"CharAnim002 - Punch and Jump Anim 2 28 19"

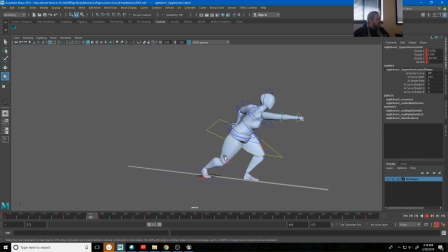And in all honesty, like, there's a lot of little timing, overlapping action stuff that I could work with. Maybe she gets to this end pose just a touch too early. We give her a little bit more lead time on that. There we go.
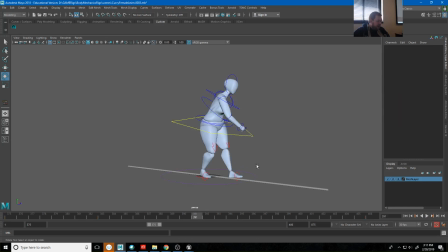The other thing is, like, since she's stepping back here, maybe I could have this foot get there a little earlier. Right. Have like a little bit of a step in there.
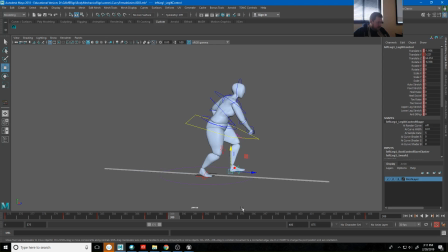So there's still a lot of little stuff that we could be working on here.
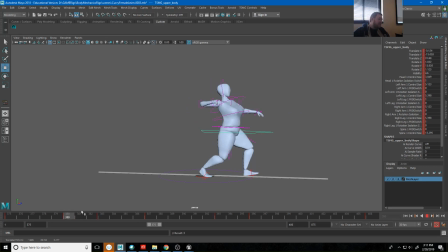One of the ones though that I'm kind of seeing is in this punch from here to here. Like, that's a very big motion and spacing, but look at the arc of her hand when she goes to that.
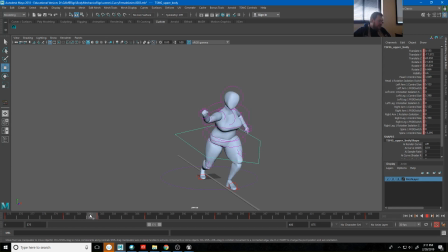So it kind of does that and then sort of swings out and then punches. And that's because Maya's animating this in FK. It's trying to create an arc. And I don't necessarily want as much of an arc because I want this to feel like a sharp jab, right?
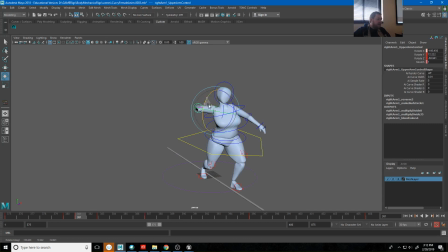So I can increase the impact of this by still continuing to increase the spacing. So even here at this like 1 frame before the impact, I could have her still having her arm way back here.
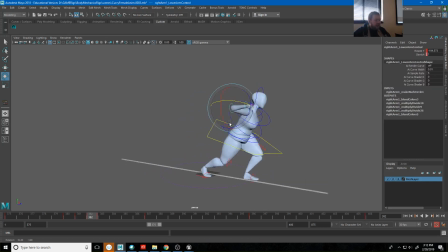And that means that that jab is going to happen in almost 1 frame. Well, it is going to happen in 1 frame, right? From there to there in 1 frame.
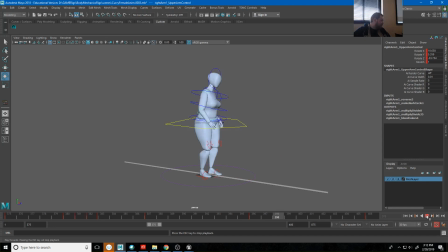So now it has a lot more impact to that punch. Now again, there's still a lot of overlapping action stuff I need to add into this, but this is feeling a lot better to me.
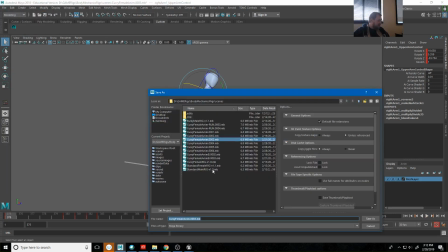So I'm going to go ahead and go File, Save Scene As, do B04,
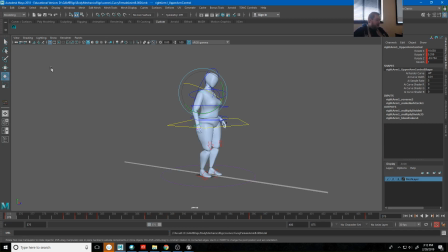and I'm going to go ahead and export out this animation and put it into the game engine.
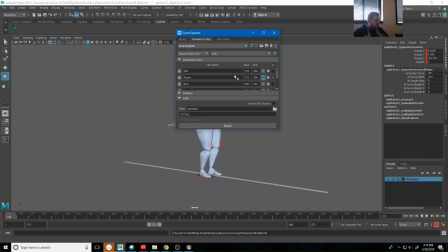So Game Exporter, I just have punch selected.
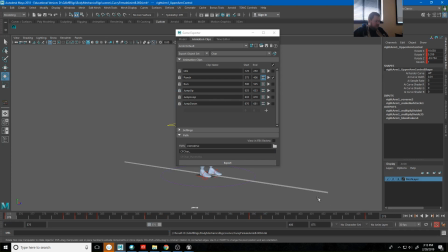I'll go ahead and put this in exports to, choose, and hit export.
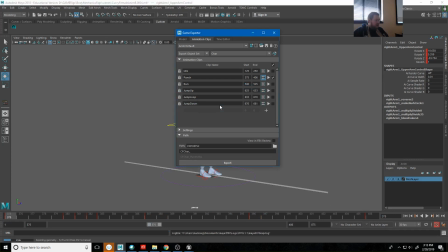Yeah, I want to replace it.
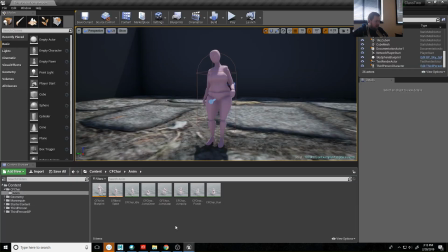Okey-doke. And this is the one.
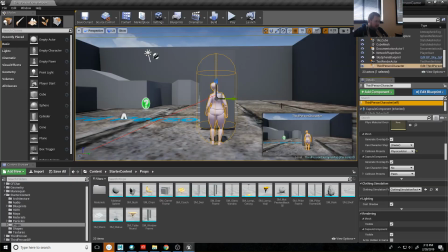That means I need to just go ahead and close this other one.
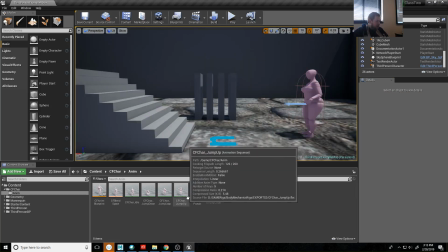And so now I can just right click on this punch animation and hit re-import.
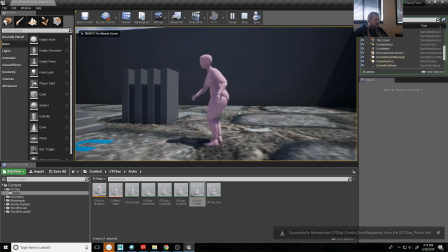And when I play it, the punch animation just feels a little bit more believable.
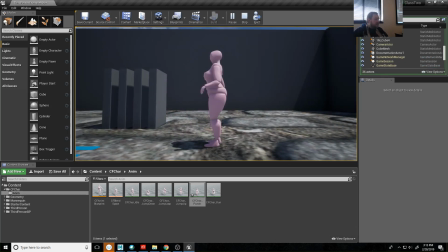Now, one of the things to remember,
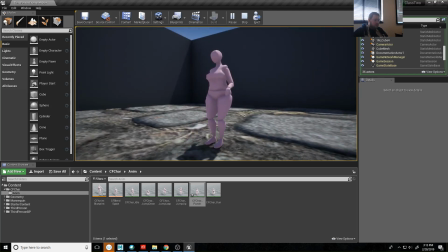oh, that's funny. I did 2 different idols. I had this coming from the wrong idol.
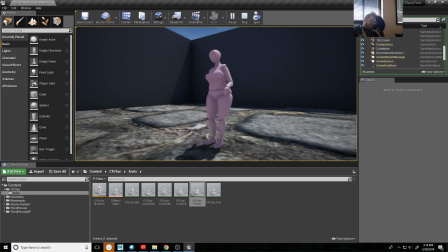Like, this is the wrong character rig that I used. All
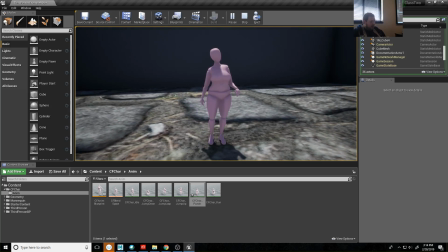right, that's okay. I can kind of show you how to fix that.
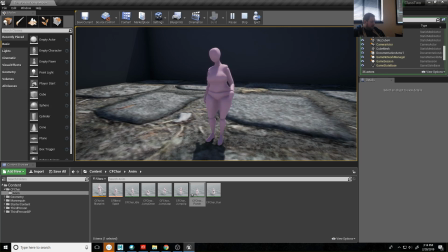But no, I basically how we would do that is I would just copy that pose out of another Maya file and import it in to get my correct pose.
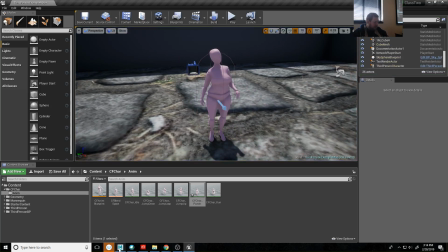Let's go ahead and, I guess I can do that. Let's see.